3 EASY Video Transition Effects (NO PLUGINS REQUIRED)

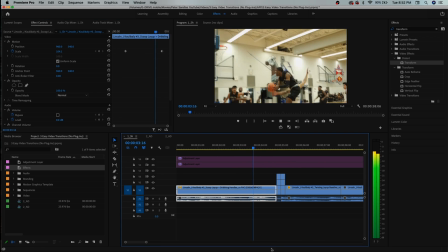499s
When you play this through, you can see that you have the clip going through, and then you have your RGB transition.
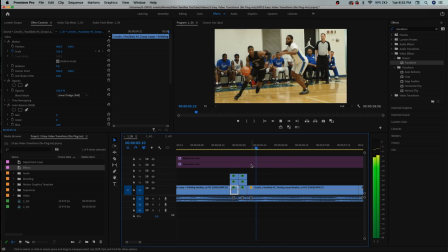504s
And there's a little bit of a distraction in here where these RGB effects kind of shake and help you get through to the next clip. Now, the one thing you might want to fix in this is when you move these clips around, you end up having some like parts where you can see the edges of the clip. You're moving this clip, and if you've moved it too far to the left or too far to the right, kind of like this type of thing, you can begin to see the edge of the video,
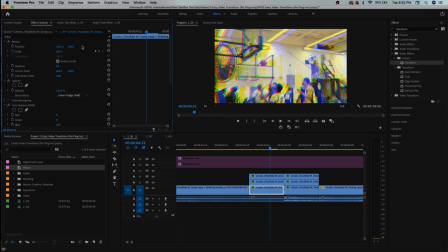526s
and I don't think that's a very good look. So if you're in a situation right now where you can see the edge of your video in your RGB clip, then you just want to select the three layers that you've got here for your RGB effect, nest them, and do the same thing for the other side. And then you just want to scale them up a little bit, maybe scale them up to 105 if you have to.
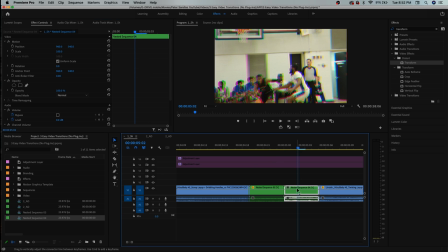544s
And we'll do the same thing for the other side by copying and pasting those motion properties. And this should scale your clip up enough to eliminate any edges that you may or may not be seeing right now in your video.
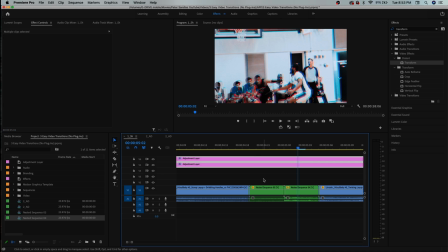555s
I'll turn back on our LUTs from the Sport Video LUT Pack because I just think that looks a lot better.
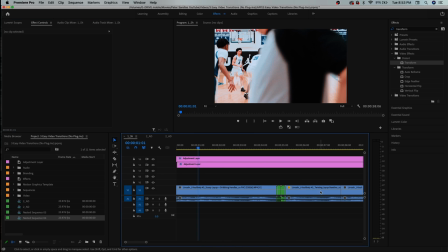560s
And then because we've scaled our nested clips up to 105,
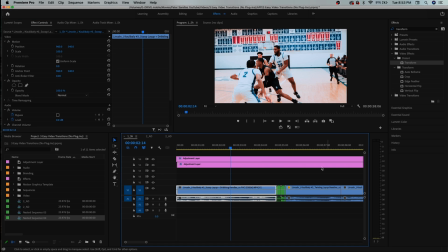565s
we're going to scale the rest of the video up over time to also be 105 so that you don't have a weird jump in scale in one frame like that.
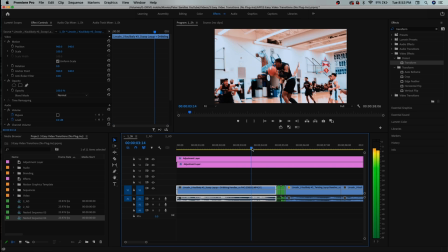573s
We don't want that. So we'll toggle animation for scale somewhere in the middle of the clip at 100, and then we'll make it 105 and drag that to the end. Here, the clip is gonna be 105 and then jump down to 100.
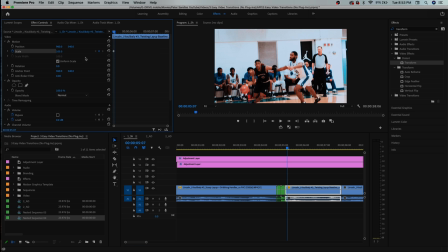586s
So we wanna add a scale property at 105, toggle that animation, and then go somewhere into the middle of the clip,
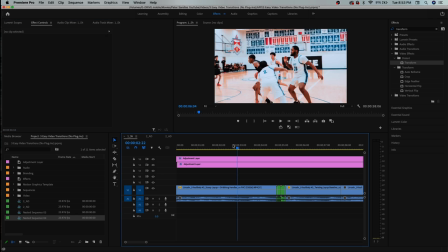593s
bring it back down to 100 gradually over time. And the end RGB transition looks like this. All right, this has been three simple Adobe Premiere Pro transitions that you can make for use in your sports videos, montage videos, event recaps, music videos, anything of that nature. No plugins required, super simple. I hope that you enjoyed this video. If you did, then please make sure to subscribe to my channel because I post videography and video editing tips and tutorial videos similar to this one on a regular basis, and I would love to have you around for those. And if you have any other comments or questions regarding this video or anything you didn't get because I went over stuff too quickly, drop it in the comments. I will try my best to get back to everybody down there and answer any questions you might have. Anyways, that's gonna be all for this video. So until next time, peace.